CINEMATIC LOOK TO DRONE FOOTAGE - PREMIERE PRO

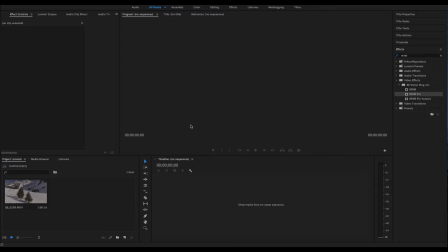What's going on, guys? Today I'm going to show you a very easy way to color correct drone footage, basically giving them a cinematic look to whatever you have.
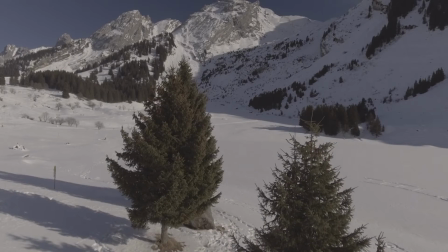So we will go from this to this.
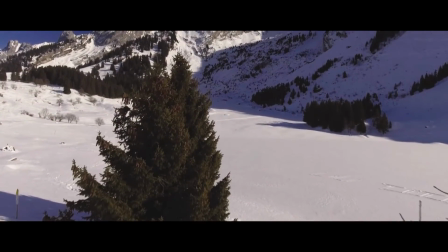Wow, pretty nice, right?
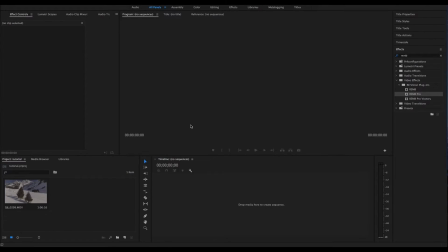So for this quick tip to work, we need some specific drone camera settings, which I will be linking in the description. This is very important because if your footage is too contrasty or too saturated or overexposed, it doesn't really work. So yeah, so what I want to do first is I have my footage here.
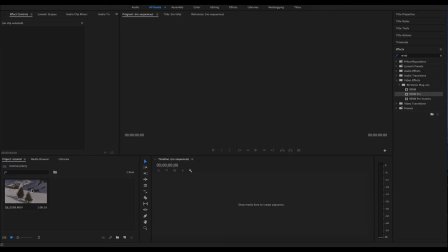I want to interpret the footage to be 25 frames per second, which is the European standard. So modify interpret footage, so I want to go to 25.
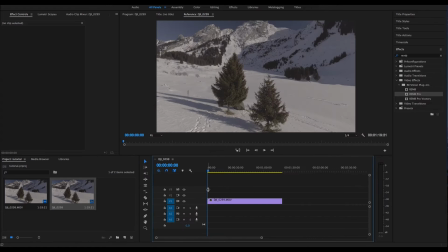So then I want to grab the clip into the timeline and start selecting the part that I want to actually use. So I want to start when the drone is going forward, so press C for the razor tool, cut the beginning,
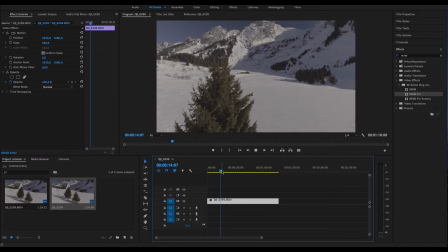okay, and I want to go until the drone passes through the trees, which is going to give a nice reveal shots. Okay, pretty nice. I want to delete that. Okay, so now I want to add an adjustment layer.
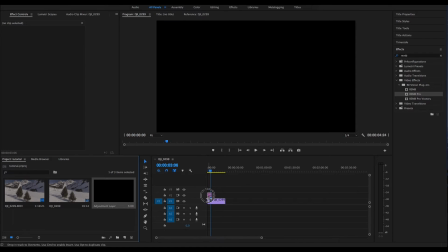Click OK, put that on top of the timeline,
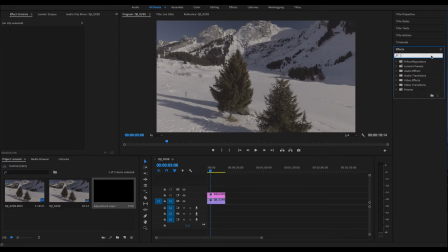go into the effect library, and you want to type lumetri colors. So now you go into the basic correction, and this is where the tip is.
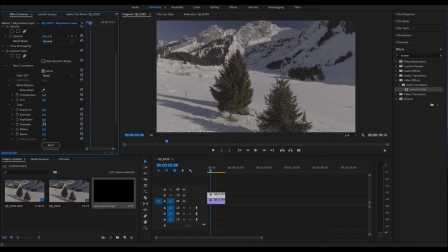Usually you want to like tweak the settings, add contrast, push the blacks and stuff, but actually built in Premiere Pro there is a really nice
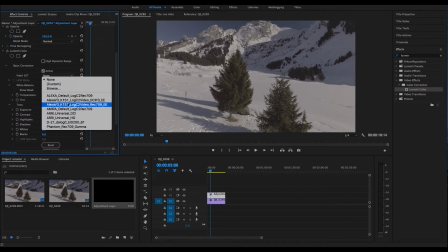LUT, which is the Alexa V3 blah blah blah thing.
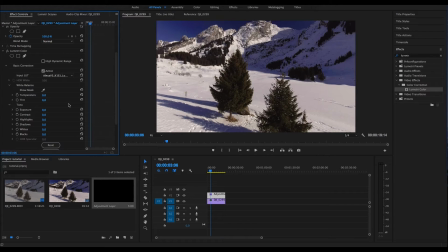You just want to select that, and what it does is adds up the contrast, the saturation, and pretty much all you need.
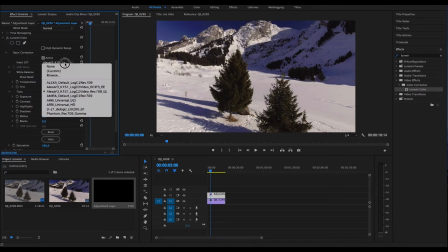So you don't have to do any of these because this exists.
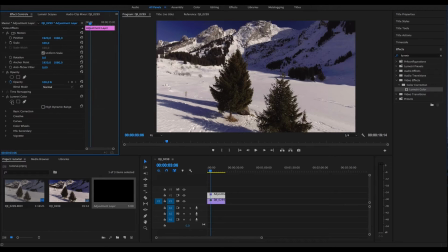The only thing I want to do is into the creative part. I want to add a bit of a faded film look because usually the blacks are a bit too dark.
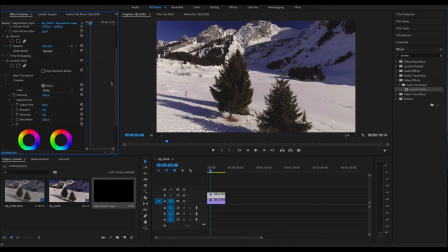So I want to crush this to give a bit more of a soft look. After that you can add any stylize that you want, tint effect and stuff, but usually when it comes to snow and mountain I don't want to touch that too much because it goes beyond natural,
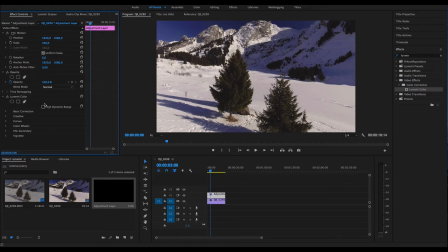but feel free to do whatever you guys want. So that's pretty much it for the color correction. But now what I want to do is actually add some cinema crop lines. I will be giving you a link to download those. It's an actual Photoshop project.
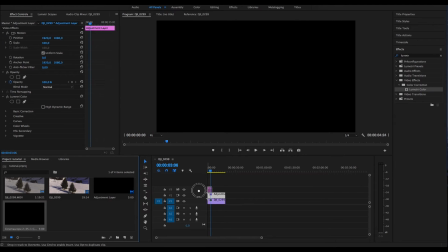Just drag the crop lines on top of the footage.
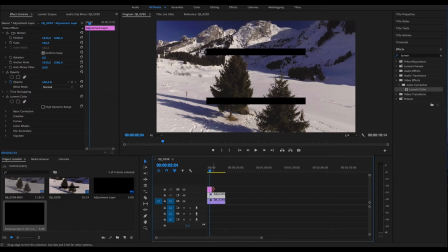Those crop lines are made for 180p footage, so the only thing that you need to do is go into motion, scale it up to 200, and there you have it.
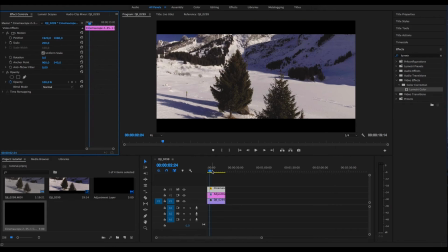So now we have a bit more room to play with because of the cinema crop line. So I can actually add up some camera movement without losing anything. So just click on the position and no, not this actually.
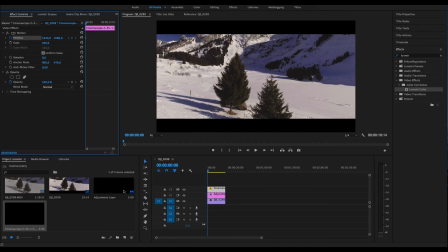So click on the footage, go to position, and you want to go where the bottom of the shot is,
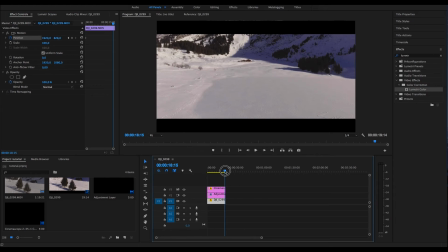something like this, when we actually see the bottom of the trees, and then you go into the last frame,
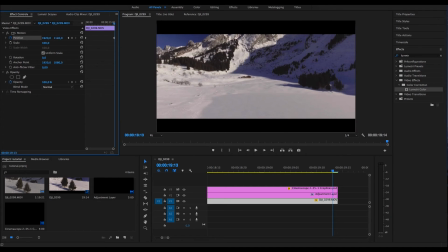okay, and then you want to reveal the mountain because that's what we want to see, right?